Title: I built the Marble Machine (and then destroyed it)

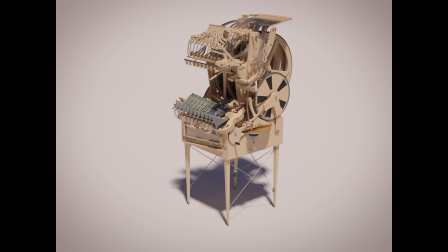[0:00]
I've built the marble machine in 3D for my animated film called The Backrooms Tape 2, just for it to get destroyed.
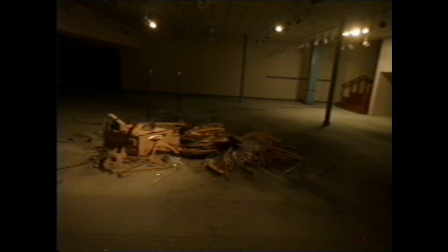[0:07]
This was quite an interesting challenge, so I'd like to share my process with you. But why the marble machine?
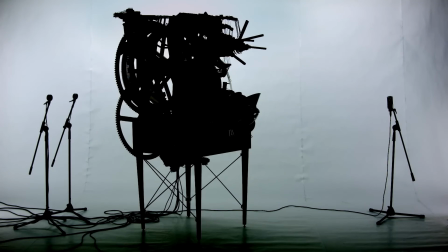[0:13]
For me, the original piece looks very ominous. It's so beautiful in its complexity, yet it's very threatening for some reason.
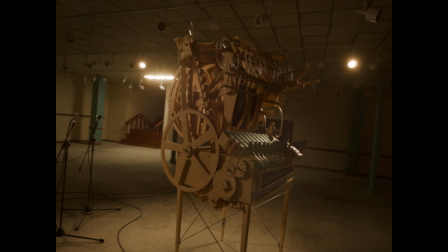[0:22]
Its asymmetrical construction paired with the hundreds of pieces, everyone having a purpose,
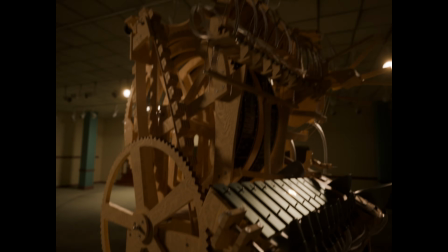[0:28]
but when you look at it for the first time, you can't really guess what any of it is used for.
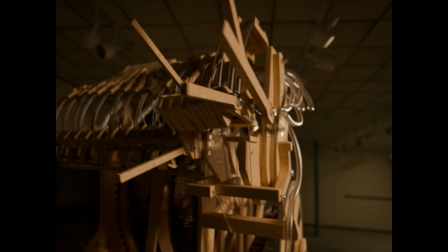[0:33]
It's like a beautiful wild animal or a giant insect.
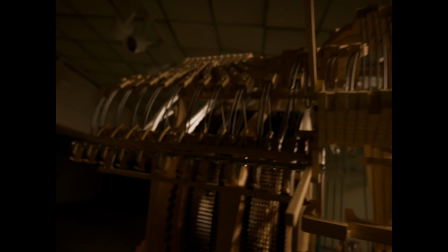[0:37]
You want to admire it, but you have to be quite careful and stay far enough away because you don't fully understand and know what it can do to you.
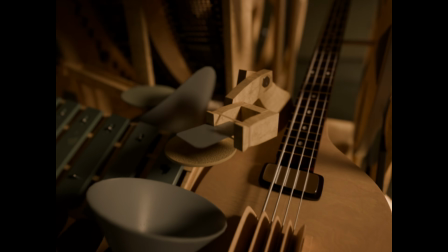[0:45]
Is it dangerous? Is it friendly? One can only guess.
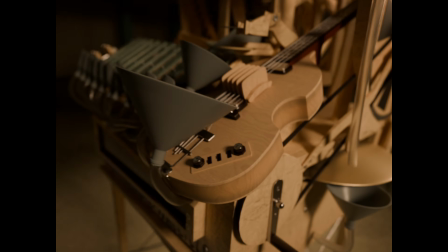[0:49]
In combination with the nostalgia I have towards this particular instrument and the melody,
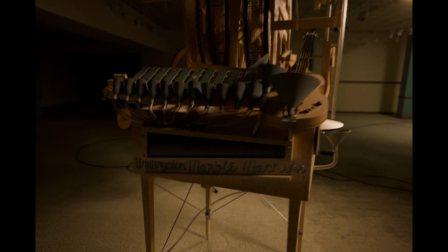[0:55]
I decided that it's a perfect fit to be included in my Backrooms film.
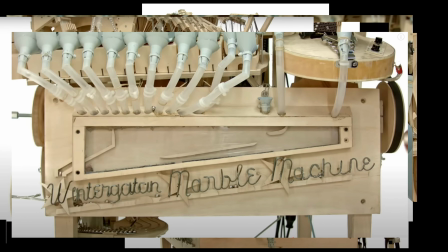[1:00]
So I started gathering reference images. The biggest problem with the modeling process was the lack of any real documentation available.
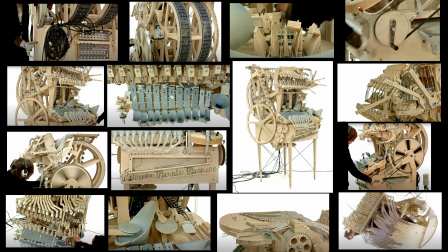[1:08]
Martin Mullen, the original creator, said that a lot of the parts were improvised, so I couldn't really model it based on any blueprints.
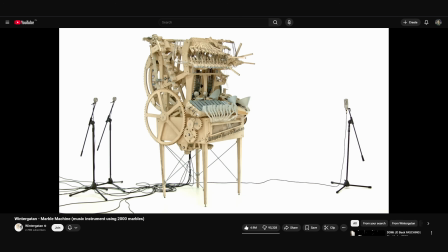[1:16]
The best resource as a reference was the original Wintergatan video playing the famous melody.
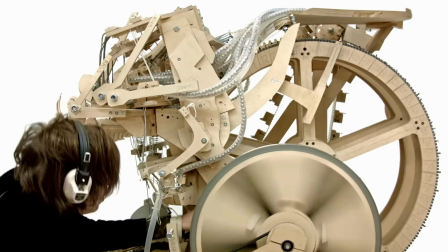[1:23]
I took screenshots from every angle and started preparing my 3D scene. Since none of the angles were the typical front, side, and top angles, I decided to recreate each camera angle in 3D space.
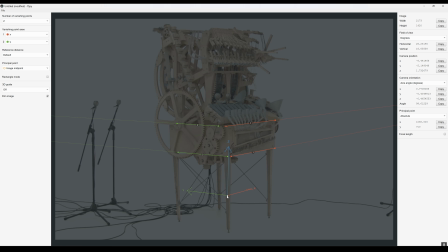[1:36]
Luckily for me, the marble machine has this big middle piece with proper 90-degree angles, so that worked well enough as a 3D perspective reference.
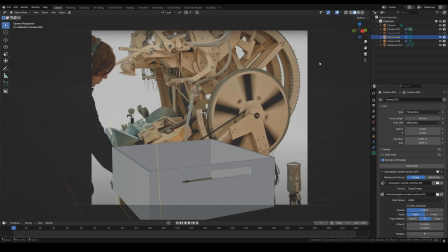[1:44]
When I had all my cameras ready, I fit that middle piece to make sure it sits properly in all camera angles.
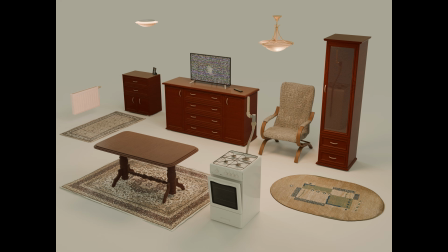[1:51]
You can use this technique when modeling any object actually.
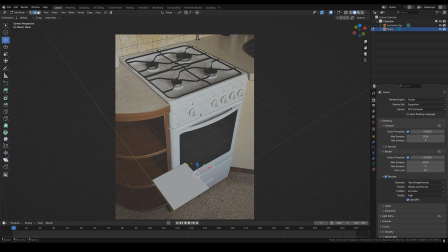[1:55]
Just snap a photo with your phone, replicate the camera angle or just use the side view, it doesn't need to be perfect, and model based on that.
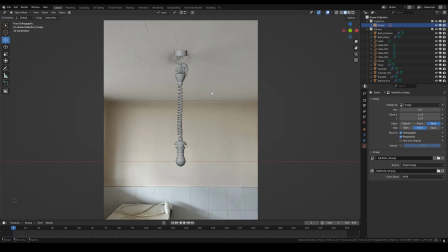[2:03]
If you have photos from different angles, then that's even better. When trying to replicate reality, it's quite important to have a lot of good references. I started with the main frame, legs, and easiest pieces, and moved on from there, checking all the proportions after including every new piece to see if it works well in all camera angles.
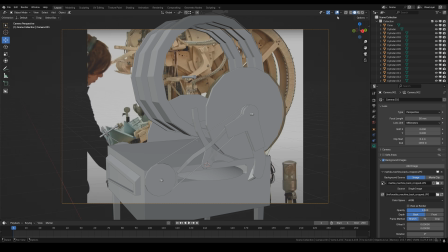[2:24]
When I had the main base, that's where all the fun began.
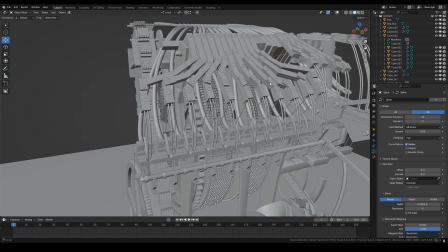[2:28]
All of these pieces are a very snug fit, so the margin of error would quickly pile up.
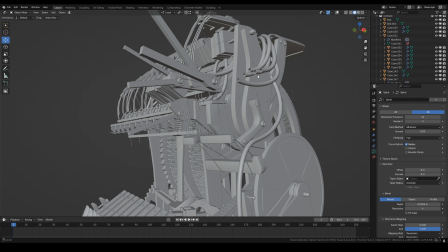[2:34]
While modeling, I had a few situations where I had to redo big chunks of elements because they would just go way off.
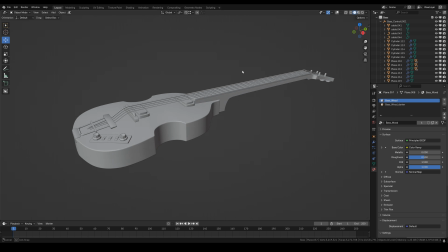[2:40]
I've built the bass guitar separately.
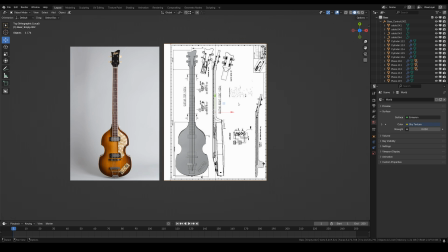[2:43]
After finding the exact instrument model, which is the Hüfner violin bass, I was able to model it based on blueprints that I found online.
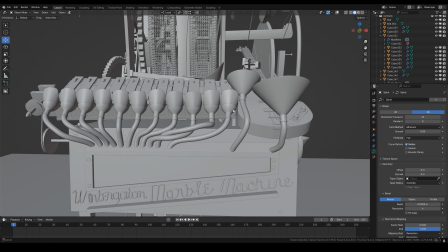[2:52]
And yeah, basically, that's the modeling process. Looking at the reference and replicating what I see as best I can.
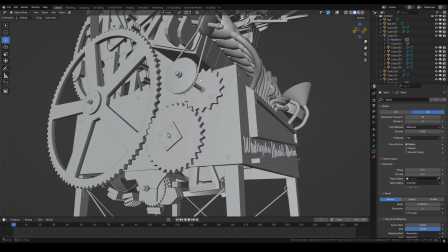[2:59]
Some elements are approximations, since I couldn't figure everything out.
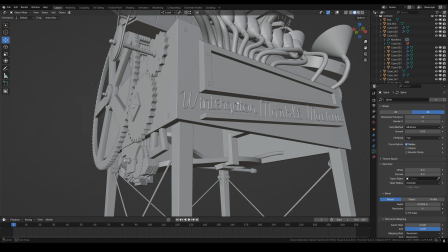[3:04]
Some don't connect perfectly to one another, but who cares? It's not like this thing has to play a song or anything.
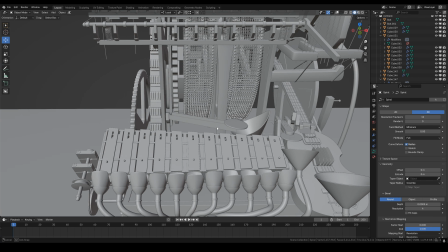[3:10]
A thing I've learned is that things only usually need to be good enough.
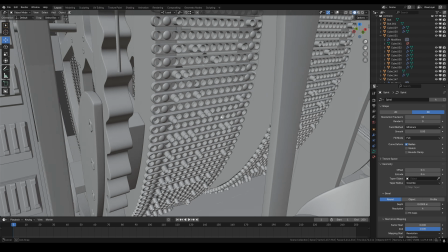[3:15]
If the thing you're creating meets its intended purpose, and the purpose here was, oh dang,
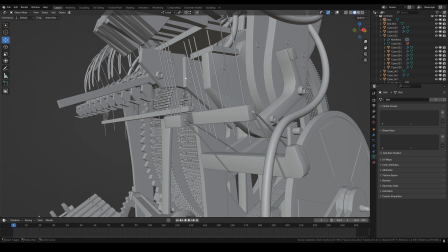[3:21]
the marble machine in the Backrooms, then the rest are just details that only a few people will notice.
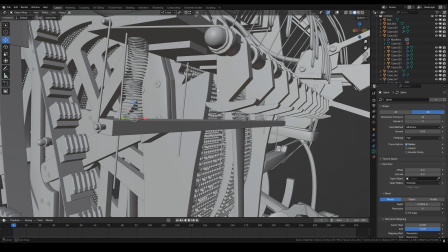[3:27]
Does it work? Does it tell the story? Is it believable? If yes, then you're good to go.
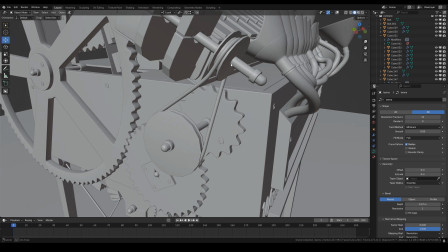[3:34]
Obviously, this all depends on the use case and the scope of the project, and in this particular case,
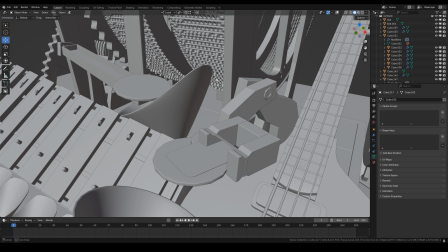[3:40]
the 90% accuracy I was able to achieve was sufficient. After the model was finished, I applied some basic textures.
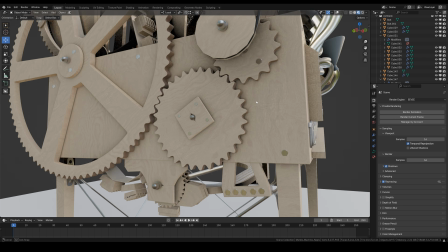[3:47]
This was quite a quick process since the marble machine has a very uniform, sanded wooden look.
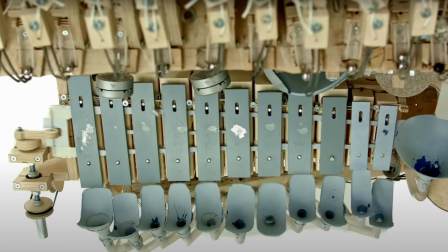[3:53]
For some parts, like the symbols, I projected the original image to get accurate wear and tear.